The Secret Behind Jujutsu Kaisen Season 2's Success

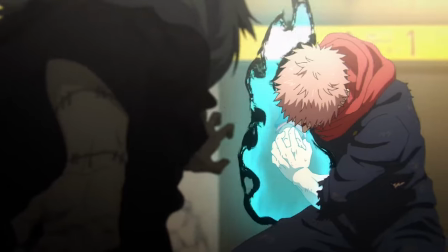(0:00)
What was the best part of Jujutsu Kaisen Season 2? Was it the story, the animation, the art?
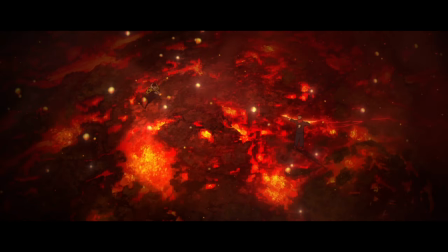(0:06) That's good. That's damn good.
Well, to me, all of these things and a lot more work together to make a great season.
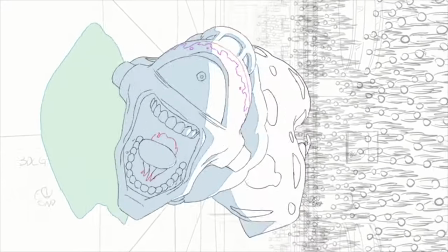(0:14)
But there was one thing that made these things work together as well as they did.
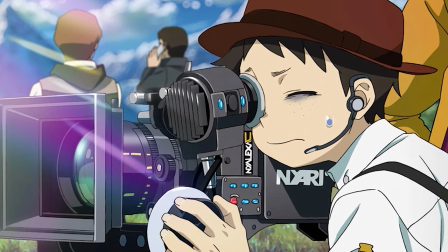(0:18)
And that was the directing, or should I say the director, Shota Goshozono.
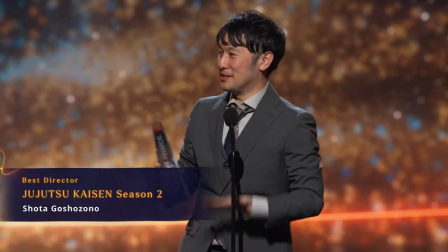(0:24)
Shota Goshosuno won the best director at the anime awards this year and he absolutely
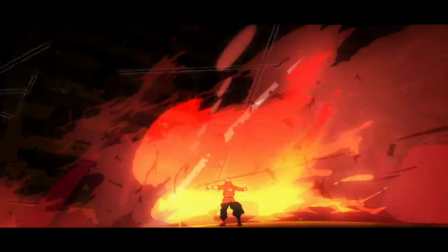(0:29)
deserved it as what he did on Jujutsu Kaisen Season 2 absolutely blew me away.
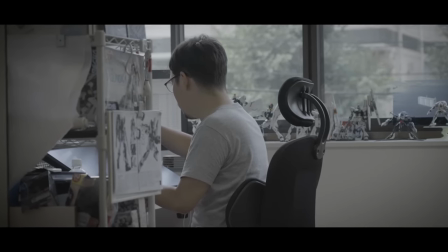(0:34)
To explain easily really quickly, the director is the person who is in charge of the whole product.
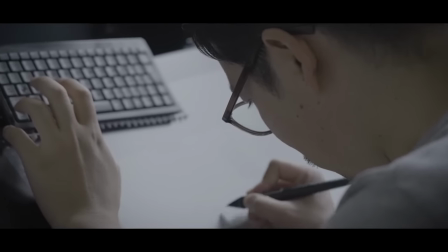(0:39)
He's responsible for the creative decisions and instructs all the workers of what to do.
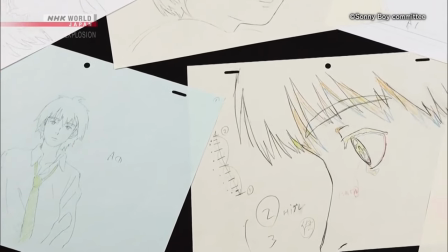(0:43)
Now, I'm not the most knowledgeable when it comes to directing and the makings of anime, so a lot of this video is just gonna be me being like, whoa, look at this, this is so cool.
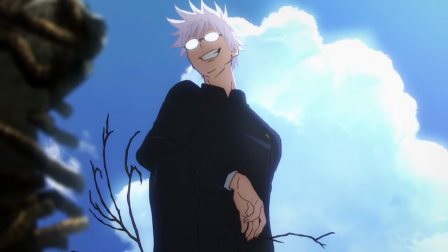(0:52)
Already in the first episode, I was extremely impressed.
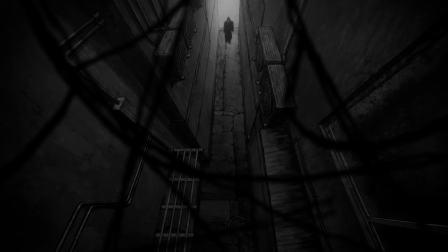(0:55)
It starts off with a pretty short sequence where everything is completely gray and desaturated as Ghetto moves through the streets just to illuminate everything in blue.
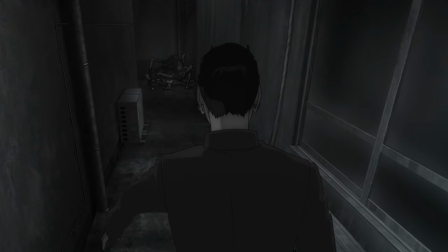(1:04)
Like, look at the difference the blue light makes here, making what was before a completely gray and lifeless scene into one with really vibrant colors.
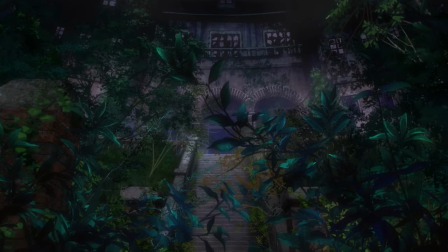(1:12)
We then get to the part where Utahime and Meimei go to this house to exercise a curse, and the camera work here is just A1.
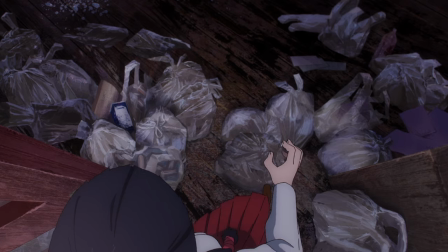(1:19)
There are so many creative places they put the camera.
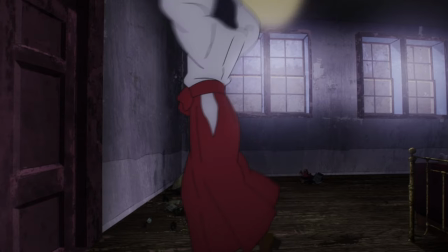(1:21)
There's this one shot where the camera moves through the wall and you actually see the insides of it, like all the wires and technology.
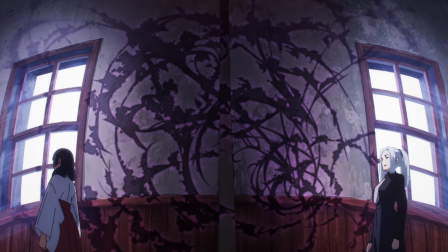(1:28)
The two of them quickly get stuck in an infinite loop where no matter how much they walk, they'll just end up in the same space.
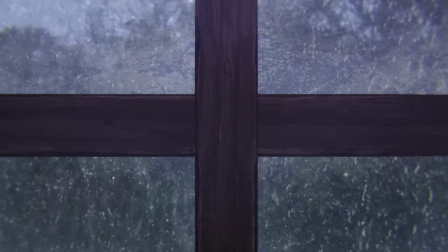(1:34)
And they show us this by, well, showing us. The camera is completely static and the two characters walk past it time and time and again.
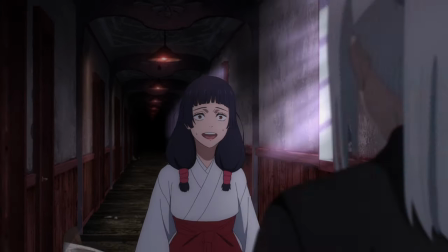(1:42)
It conveys the loop perfectly. Or this shot here, where the camera keeps moving down the hall, but just keeps ending up in the same place.
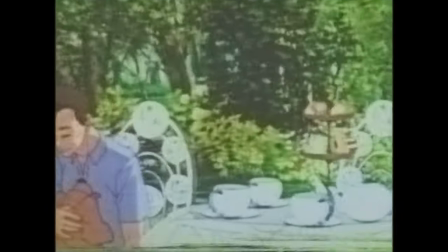(1:49)
This whole sequence is just so fun to watch and super impressive. I didn't even talk about the quick scene before this which showed the family of the people who used to live in this house.
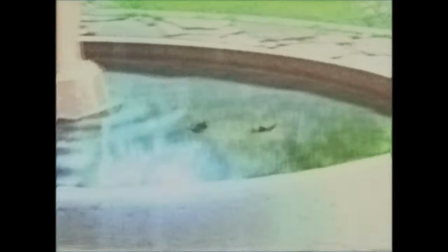(1:58)
Making it look like it was recorded on an old handheld camera. Even making the art style look like it could have been made in the 90s.
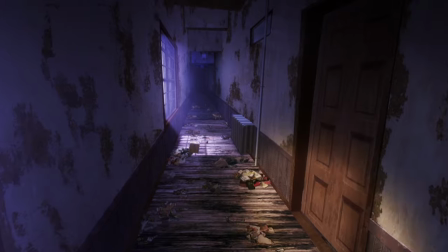(2:04)
Further communicating that this happened long ago. All of the parts I've talked about so far takes place in the first 10 minutes of the episode.
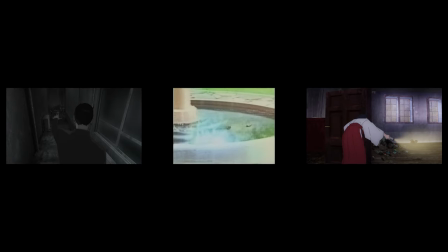(2:11)
The first half of the episode contains 3 different sections which all have a completely different visual style.
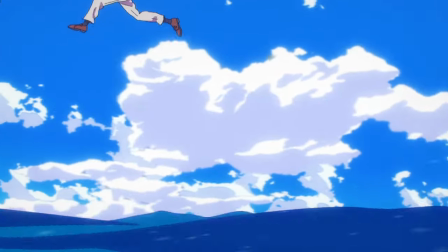(2:17)
Isn't that fucking crazy? I could literally pick an episode at random and just praise the visuals endlessly.
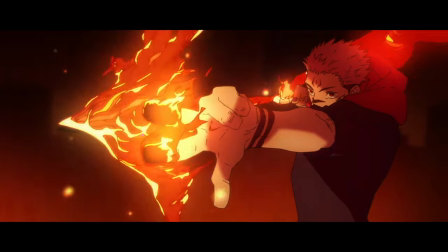(2:23)
And changing the art style is something that happens like very frequently.
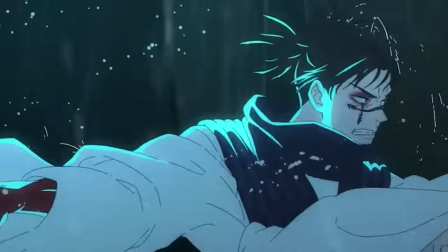(2:27)
Whether it be the neon cyberpunk style in the Yuji vs Choso fight, the Mechamaru Gurren Lagann reference,
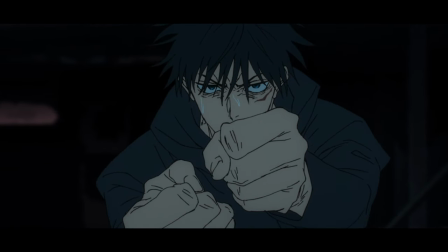(2:33)
the way Nanami was drawn in this episode, the way they draw Fushiguro in episode 41, and how the first half of the episode has the black bars.
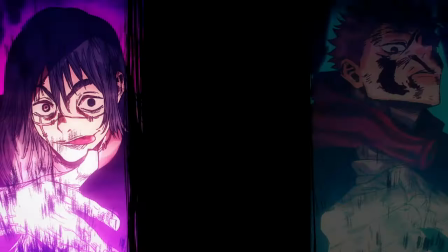(2:41)
There's also so many drawings that capture the manga art style spot on. It shows that these people know what they're doing and that they know the source material very well.
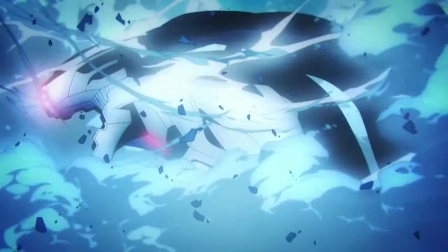(2:48)
And all of this just makes it more engaging to watch. It adds variety and also can just help show what type of scene it is we're looking at.
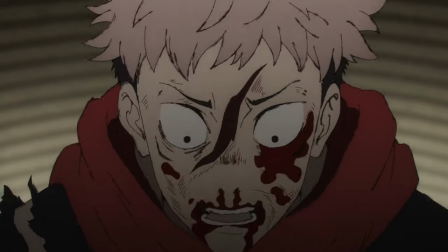(2:55)
Again, I'm not the best at explaining this stuff, but look at the style of these shots of Yuji. They somehow make me understand even better what emojis Yuji is feeling here.
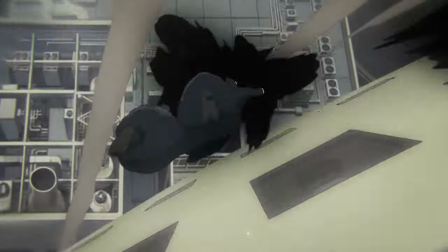(3:03)
I also love how many shots look like they've been done in 3D because they're so well animated. This is so hard to pull off in 2D without it looking like this.
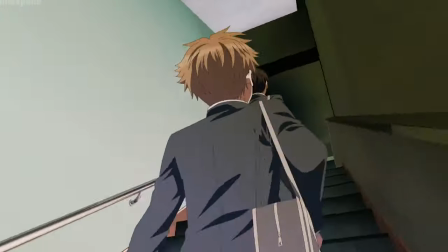(3:12) What the hell? Oh my god, no way.
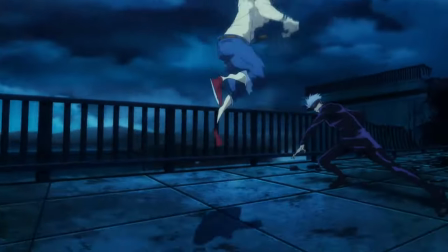(3:18)
But it makes it so much more engaging to watch because you're not used to it happening in anime due to how hard and time-consuming it is to do.
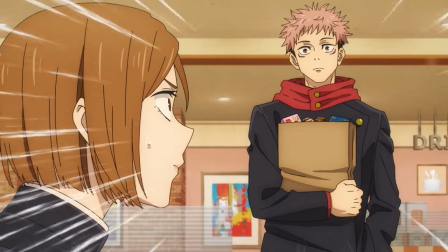(3:26)
Normally, the camera is more static and things will come into frame on their own. All the shots just become more memorable due to how they're done.
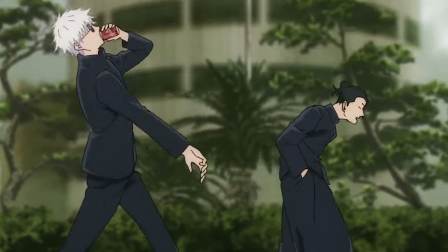(3:32)
Like everyone remembers the shot of Gojo and Ghetto just walking. It's just so full of life and passion even in a simple scene like this.
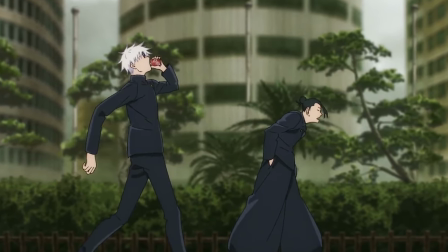(3:40)
Off the top of your head, can you remember any shot from a different show or movie of someone walking normally?
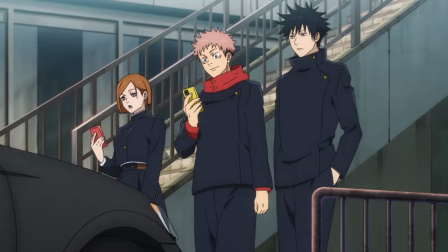(3:46) Nymph 10 books.
Probably not, because that's not moments people normally put too much effort into making look good or creative.
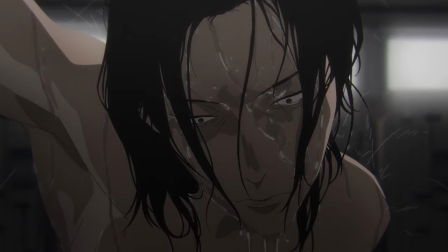(3:53)
I'm sure you all remember this transition right here, or this shot of ghetto in the shower, or this transition.
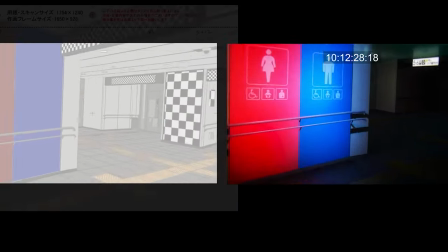(3:58)
All of this comes together to just really make a good adaptation. Now, when it comes to directing an adaptation, you also need to understand the story.
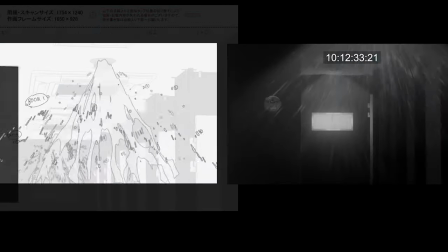(4:07)
Like, really understand it.
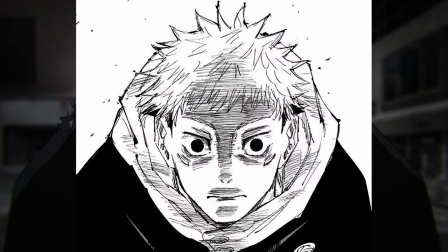(4:08)
You need to know what type of facial expression the character is making in the source material, and know exactly what feeling they're feeling.
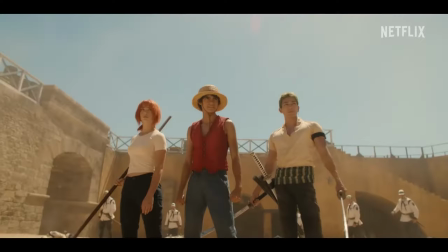(4:15)
Otherwise, you'll end up communicating something different to the audience than what was intended. Now, when it comes to adaptations, I will say that I prefer a one-to-one remake.
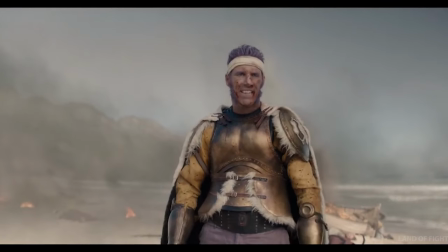(4:23)
No changes or additions, just do what the original did. Because if you don't, you're basically saying that you can do better than the original.
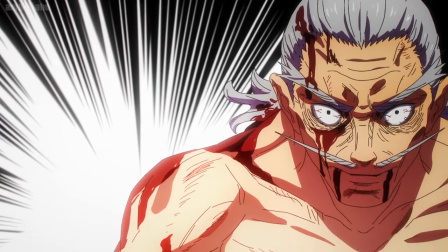(4:31)
And that's kind of crazy to say. But there were actually a decent amount of changes that were made in this season.
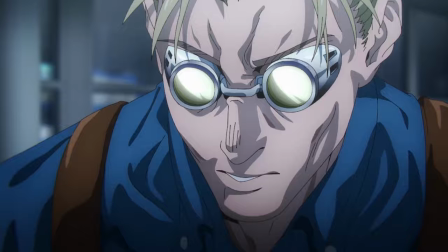(4:36)
Changes that I think made the show better. For example, the Nanami beach scene.
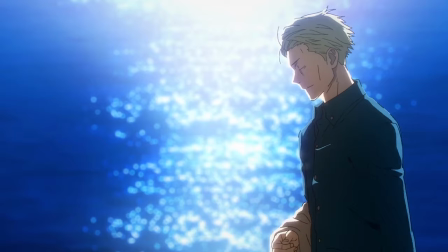(4:40)
This is how that part looked like in the manga. aka it doesn't exist but still i think it makes this whole part and nanami's character a lot better it
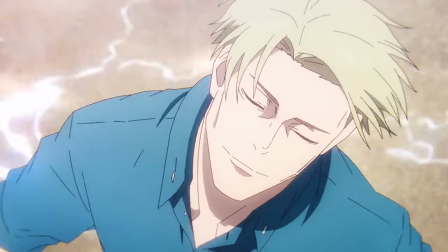(4:49)
emphasizes how nanami struggles with choosing between helping others and living for himself he's doing the right thing to do while simultaneously wishing he was
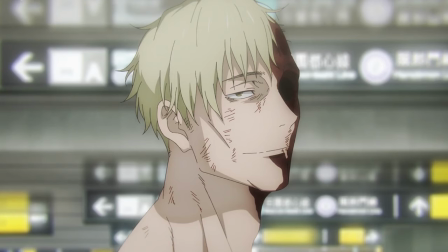(4:57)
on holiday it makes us understand him more and makes the lesson behind his character clearer this is a scene that a director with a surface level understanding
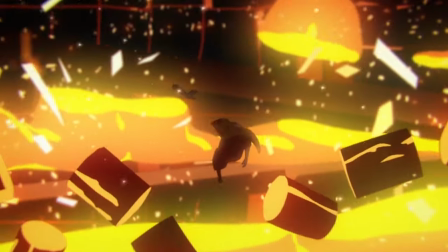(5:05)
of the story wouldn't be able to add one of my favorite moments from this season is during the Jogo and Sakuna fights when Jogo is spamming
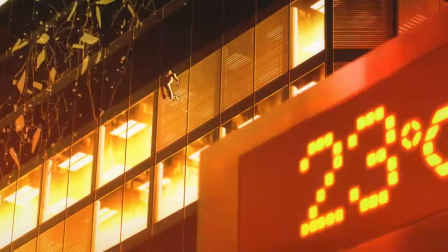(5:13)
fire all over the place and you see the temperature display in the background. As the fire approaches, it quickly rises to 100.
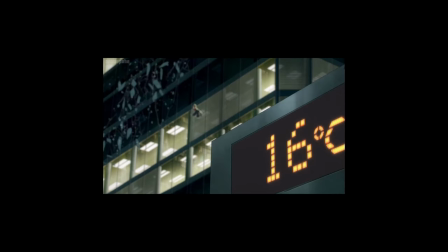(5:20)
Now, we could already figure out that it's pretty hot there, but like, now we really know it's hot.
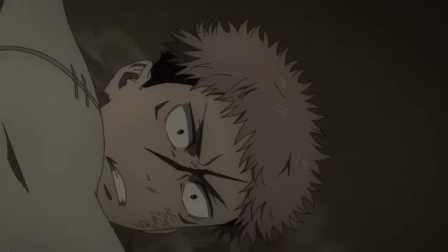(5:28)
And that wasn't in the manga at all. This is also an anime exclusive part.
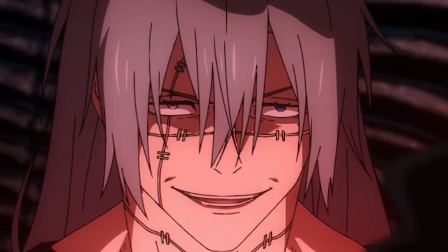(5:36)
it's honestly pretty funny but isn't this exactly something mahito would do that's just how much of a scumbag he is and you know what's also anime exclusive like
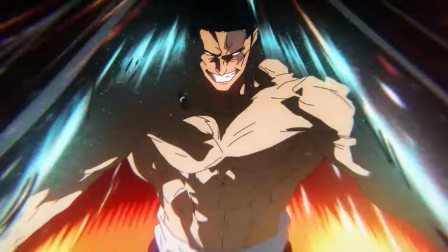(5:45)
all of toto's best moments from the mahito fight remember the beautifully animated sequence where he switches places with the rock that yuki throws and just
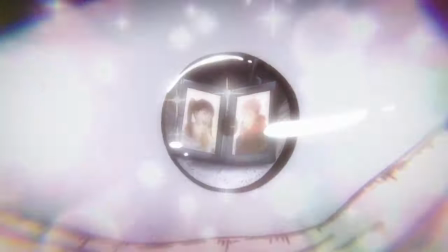(5:54)
turns into a god well here's how that part looked like in the manga remember when he has a whole music video in the middle of the episode
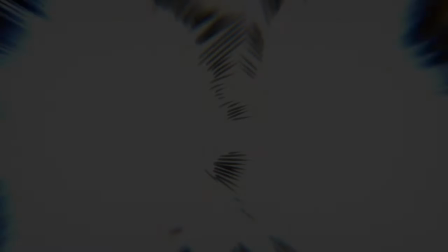(6:01)
that never happens in the manga and those are both some of my favorite parts of the entire season like i said i usually don't like it
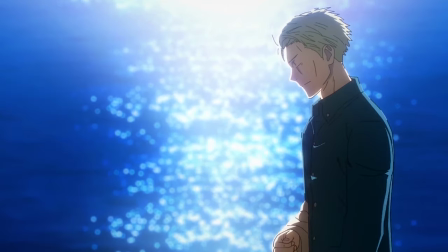(6:08)
when changes are made but the changes they did this season were really great so is it fine for changes to be made well
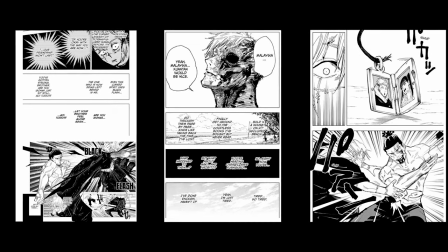(6:14)
i still prefer a one-to-one but if a change is made that i think is good i'll be more than fine with it there are changes made in the
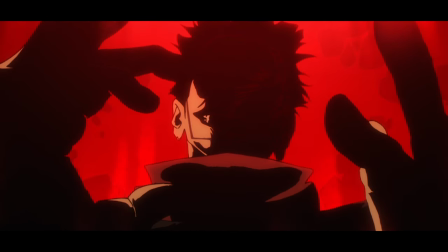(6:21)
season that i didn't like for example i didn't like how much longer they made the maharaga fights maharaga
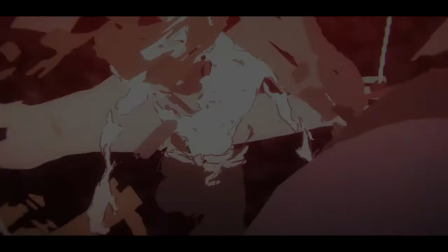(6:27)
isn't much of a character so seeing the two of them go at it for as long as they do isn't really that interesting.
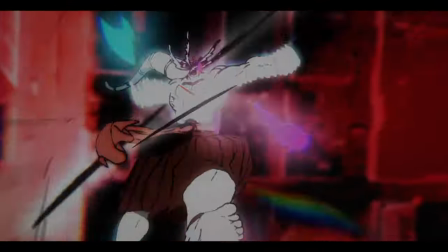(6:33)
It's obviously incredible to look at because the animation is some of the best I've ever seen but I would have much preferred it if it was as short as it was in the manga.
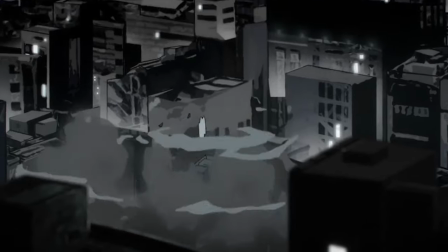(6:41)
The point of that scene and the moment is to destroy the city and showcase Sakuna's strength. Things that were already accomplished in the episode before during the Jogo fight.
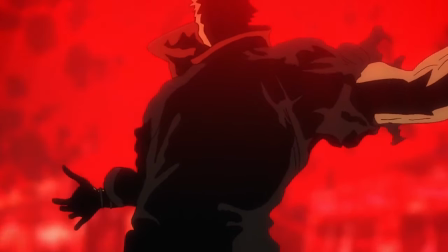(6:49)
But again the animation genuinely is mind-blowing and some of it was even done by the director himself.
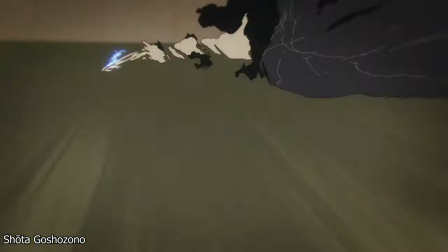(6:55)
In fact Shotago did a lot of animation this season which is absolutely insane
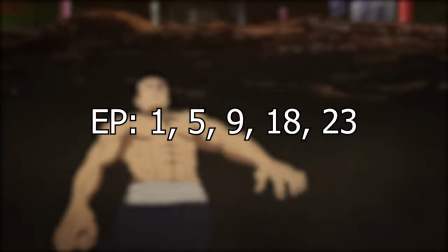(7:00)
he did storyboarding for all of these episodes and also the second ending and also
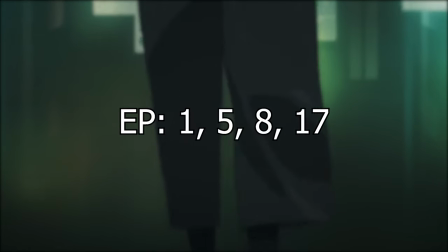(7:05)
did key animations for all of these episodes this guy
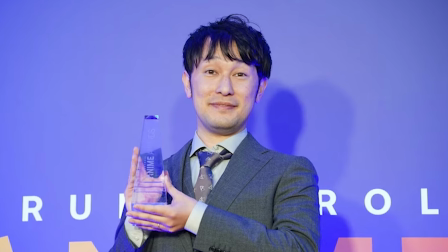(7:09)
is an absolute beast at only 31 years old even younger than the guy who directed
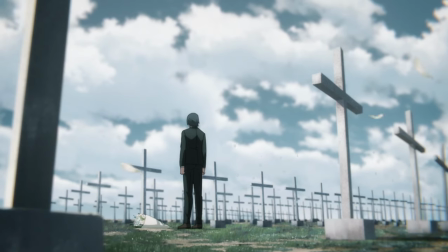(7:14)
chainsaw man which was only 12 episodes a show that shota actually did some work on himself he was the director of episode 8
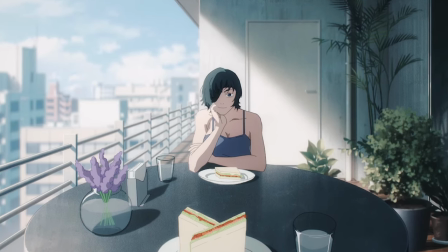(7:21)
which was the part where we get to see himino's apartment which is absolutely beautiful and also very ambitious in many of its shots.
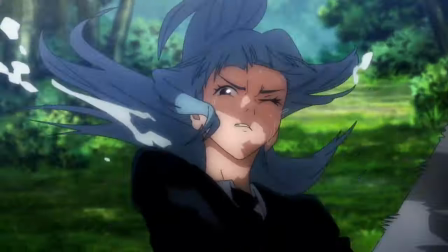(7:28)
It also contains a decent amount of action scenes at the end that look really good. He also directed one of the best looking episodes of season 1 of Jujutsu Kaisen episode 18.
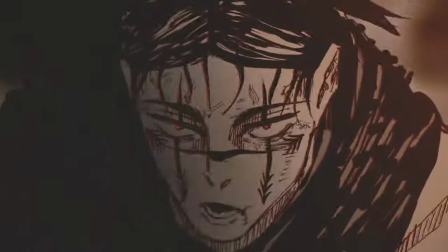(7:37)
The suit is just insane and I really hope he gets to be in charge of season 3 of Jujutsu Kaisen or just gets to be the main director of other shows in general.
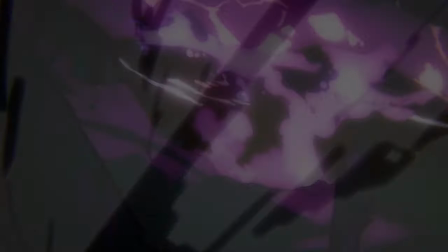(7:46)
I also just love the use of colors in this season. That might be one of the visuals strongest aspects.
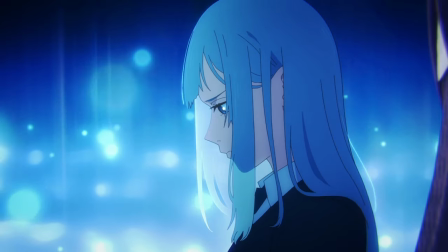(7:51)
Miwa's train scene looks beautiful with the background being blue and having a bunch of flying light spheres.
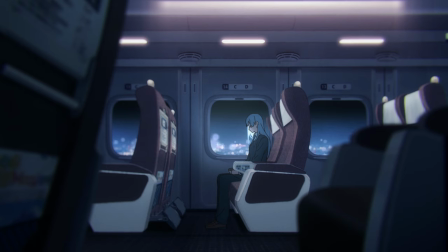(7:57)
There's such a good contrast between bright and dark colors. I love the part where a train drives past and all the colors return to normal until the train is gone again.
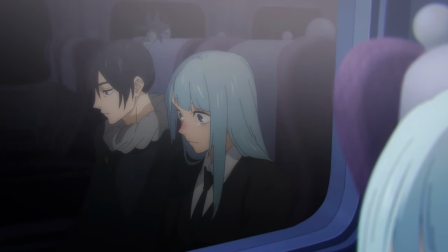(8:06)
Showing that this is just in her mind. Potentially showing that this is how she feels when talking to Mechamaru.
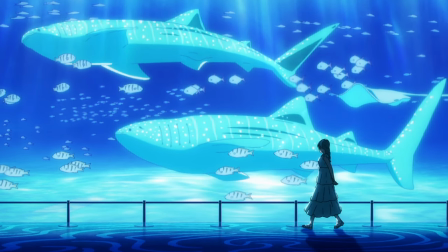(8:11)
The aquarium scene is also pretty similar and really good looking.